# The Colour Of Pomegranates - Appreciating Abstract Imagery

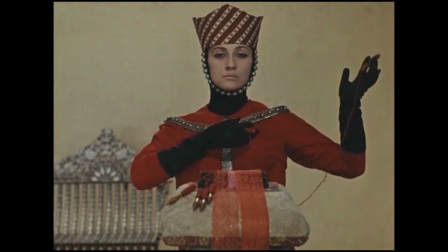[0:15]
Sergei Parayanov's The Color of Pomegranates is an experimental, surrealist,
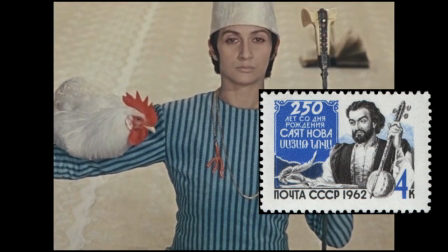[0:20]
semi-biographical film focusing on Seyat Nova, the Armenian poet and musician.
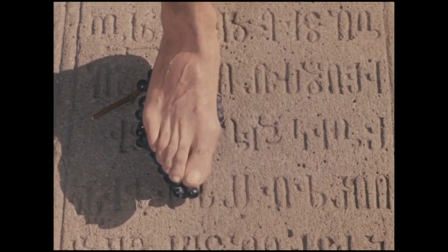[0:25]
Through the film's multiple chapters, the film intends to reflect the imagery of Seyat Nova's poetry, which is quoted throughout the film,
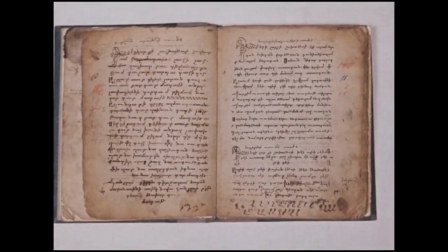[0:33]
with its own sense of distinctive imagery, rather than portraying and retelling the events of Sayat Novo's life.
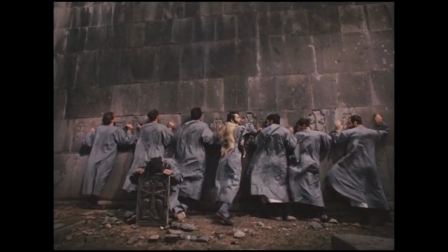[0:40]
The film is incredibly abstract, and while it may seem like a daunting viewing experience, is filled with beautiful imagery that can and should be widely appreciated.
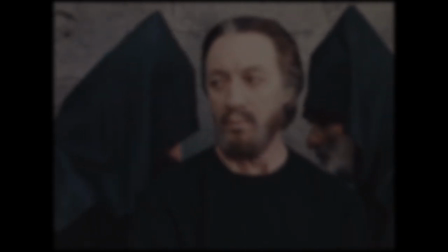[0:50]
Jay Hoberman, writing for the New York Times in 2018, states that understanding is not synonymous with enjoying.
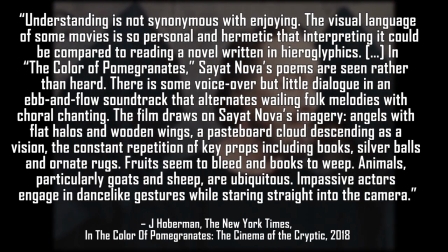[0:57]
The visual language of some movies is so personal and hermetic that
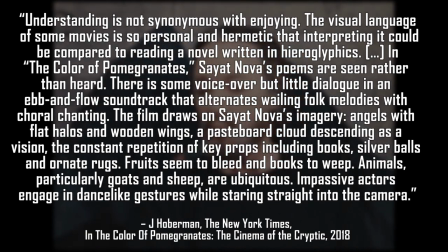[1:01]
interpreting it could be compared to reading a novel written in hieroglyphics. In The Colour of Pomegranates, Sayotnova's poems are seen rather than heard.
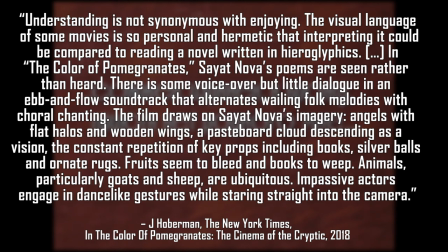[1:11]
There is some voiceover but little dialogue in an ebb and flow soundtrack that alternates wailing folk melodies with choral chanting.
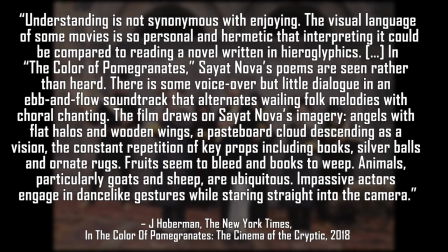[1:20]
The film draws on Sayotnova's imagery. Angels with flat halos and wooden wings, a pasteboard cloud descending as a vision, the constant repetition of key props including books, silver bowls and donate rugs, fruits seem to bleed and books to weep.
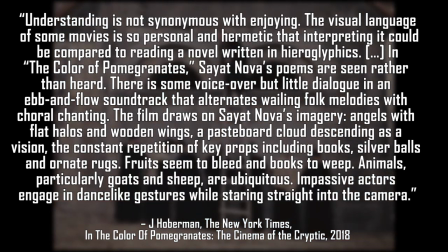[1:36]
Animals, particularly goats and sheep, are ubiquitous. Impassive actors engage in dance-like gestures while staring straight into the camera.
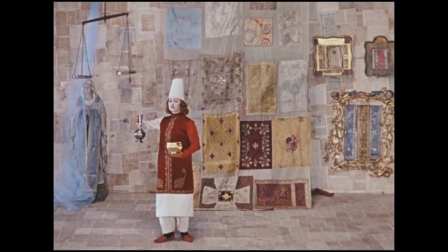[1:45]
Although the colour of pomegranates expresses an abstract form of filmmaking, a form that is also an expression of Armenian culture via the folk melodies,
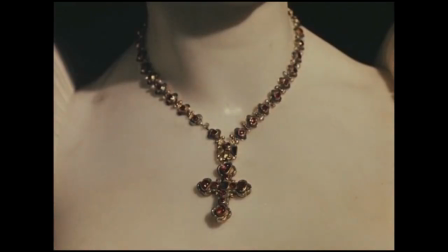[1:53]
costumes and theological presentation, Some aspects of the filmmaking implemented,
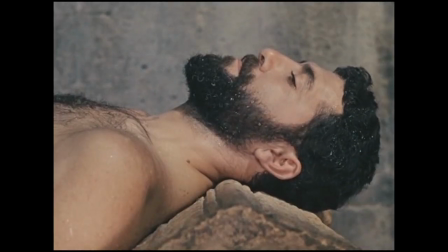[1:58]
such as repetitions used during certain sequences,
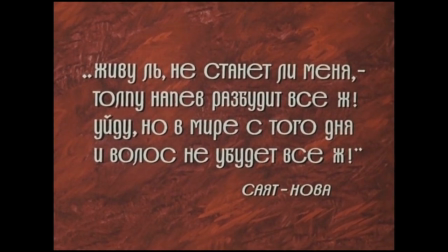[2:02]
intertitles with quotes from Sayetnova's poetry that are similar to the intertitles of silent era filmmaking,
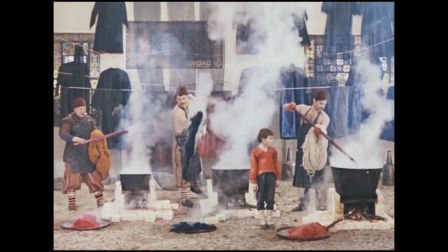[2:08]
all of these present a distinctively ethereal viewing experience.
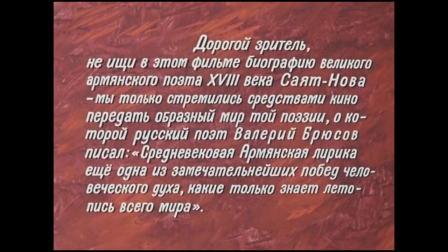[2:13]
At the beginning of the film, a message from Sergei Pareyanov prompts the viewer not to search for narrative with these images.
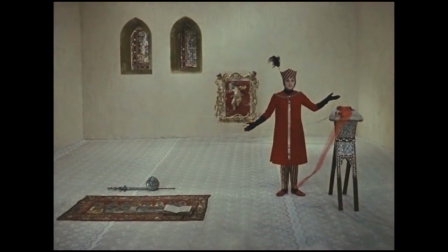[2:19]
Therefore, it is much more understandable to allow the stream-of-consciousness imagery to wash over the viewer, rather than attempting to decipher it.
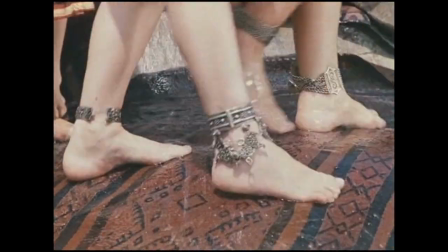[2:28]
In an article for The Guardian, written by Tony Paley, there are two quotes, one from Parianov and one from Martin Scorsese.
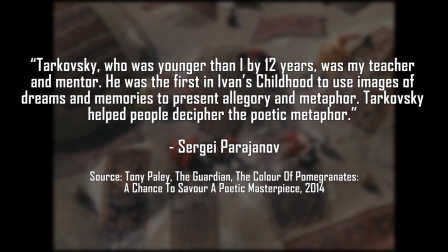[2:36]
Parianov states that Tarkovsky, who was younger than I by 12 years, was my teacher and mentor. He was the first in Ivan's childhood to use images of dreams and memories to present allegory and metaphor.
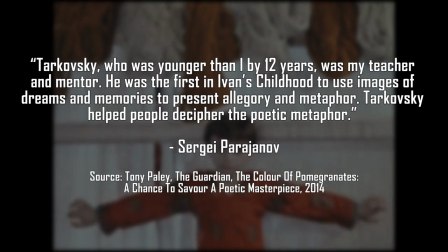[2:50]
Tarkovsky helped people decipher the poetic metaphor.
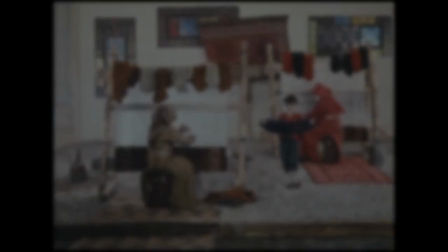[2:53]
Towards the end of the article Martin Scorsese quoted as saying during the presentation of this film in Toronto,
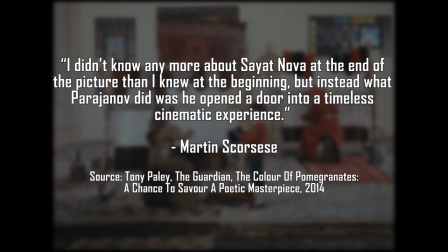[2:59]
I didn't know any more about Seat Nova at the end of the picture than I knew at the beginning, but instead what Parianov did was he opened the door into a timeless cinematic experience.
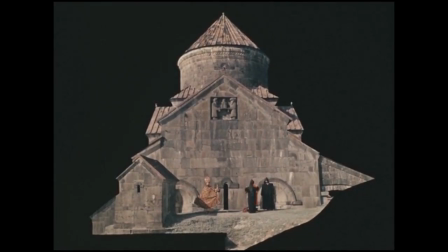[3:10]
Both of these quotes easily suggest that The Color of Pomegranates is an abstract film that although may have elements of biography, it is not a film to educate on the life of Sayat Nova,
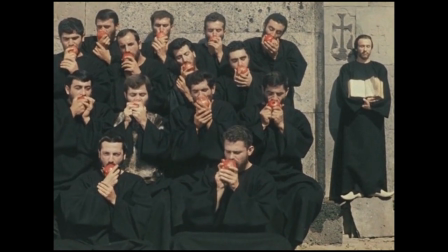[3:21]
but rather a film expressing elaborate allegories and metaphors through beautiful imagery inspired by Andrei Tarkovsky.
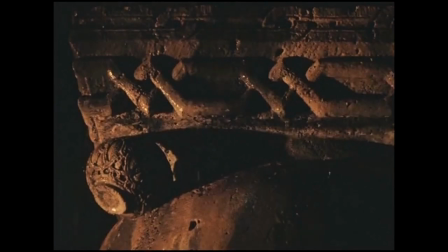[3:28]
For example, during the film's first chapter, a storm develops overnight.
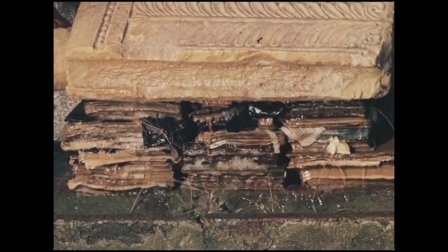[3:32]
The next day, books are pressed for the rainwater to drain out, and then are left wide open on the rooftops to dry out.
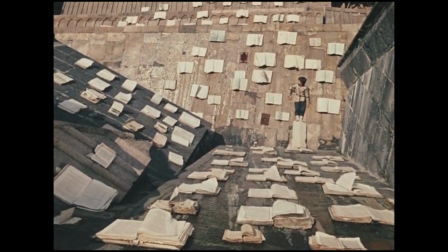[3:40]
The poet depicted as a child watches as this process takes place, and as the pages flicker and flow in the wind as if coming to life,
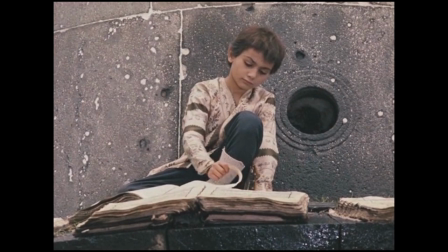[3:48]
a feeling that could be shared by any viewer that has felt seclusion while engaging with a good novel.
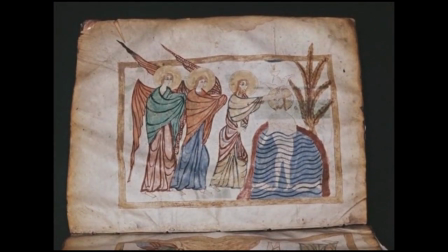[3:53]
These images were accompanied at the start of the chapter by a quote from Say It Nova, cherish the pen, cherish the writing, cherish books.
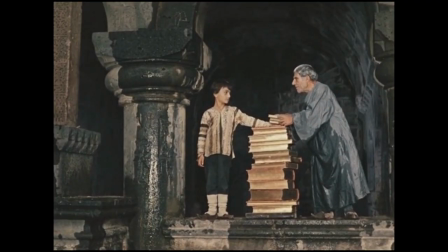[4:01]
This event may never have happened,
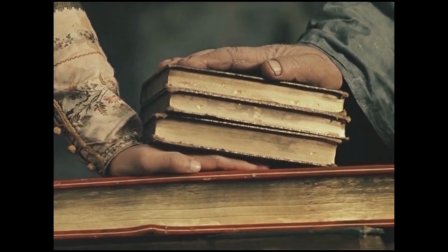[4:04]
but Say It Nova's adoration for writing was clear and these images depict a respect and fondness for books from a young age.
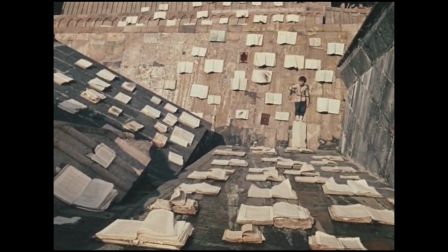[4:11]
The way the image is framed, with the books left wide open on the roof giving the impression that these wide open books can be found for miles in this manner, has a mystical ethereal sense about it.
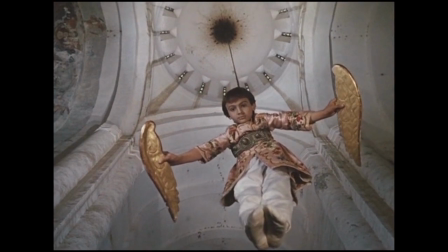[4:22]
Other distinctive allegorical imagery includes the poet's death being depicted as his child form hovers over him,
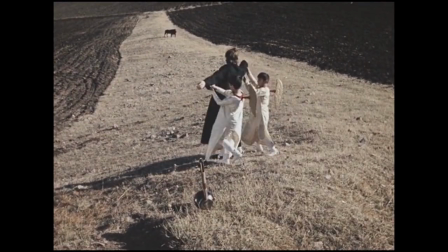[4:30]
holding angel wings for the poet to take. Then two other children dressed as angels escort the poet away from the camera, as if guiding him to the afterlife.
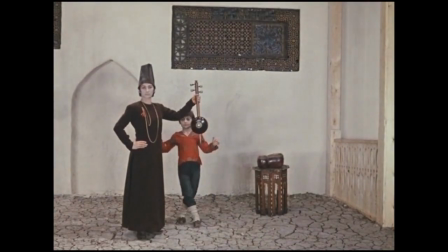[4:39]
The poet as a child walked behind the poet as a young adult,
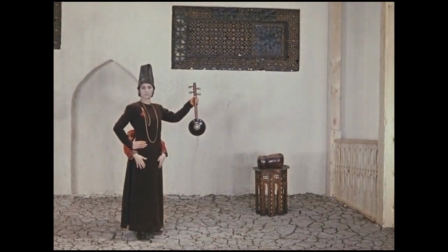[4:42]
as if to become that form of the poet as the film's second chapter begins titled The Poet's Youth, and as in reference to the title,
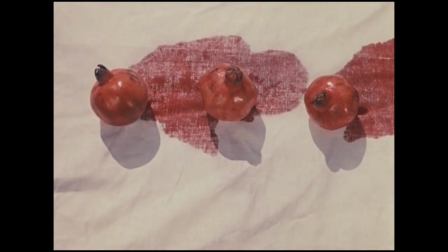[4:49]
pomegranates seem to bleed. While the film is not easy to understand as a whole, interpretation being a challenge,
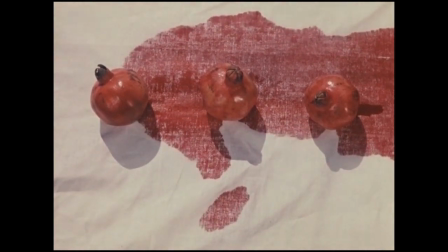[4:56]
it presents many poignant images that are magnificent, able to be appreciated without much understanding.
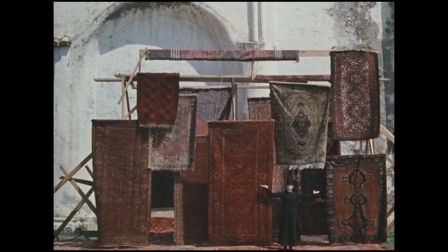[5:02]
In conclusion, the colour of pomegranates can be appreciated and enjoyed without necessarily understanding it.
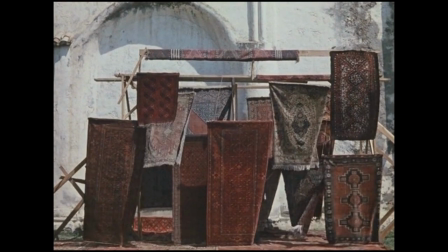[5:09]
It is unlikely to inform or educate the viewer on Say It Nova's life, but what the film does present is intricately detailed,
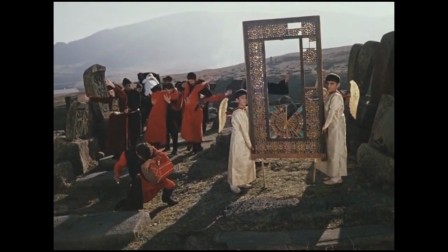[5:16]
elaborately choreographed surrealist imagery that reflects the poet's own imagery in their work.
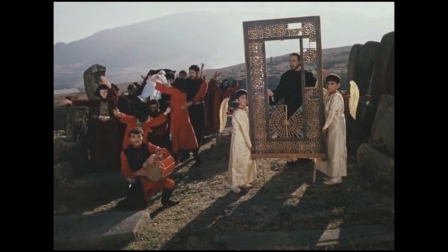[5:21]
The film may be an initially challenging viewing experience at first, but many of the film's beautiful images are bound to linger.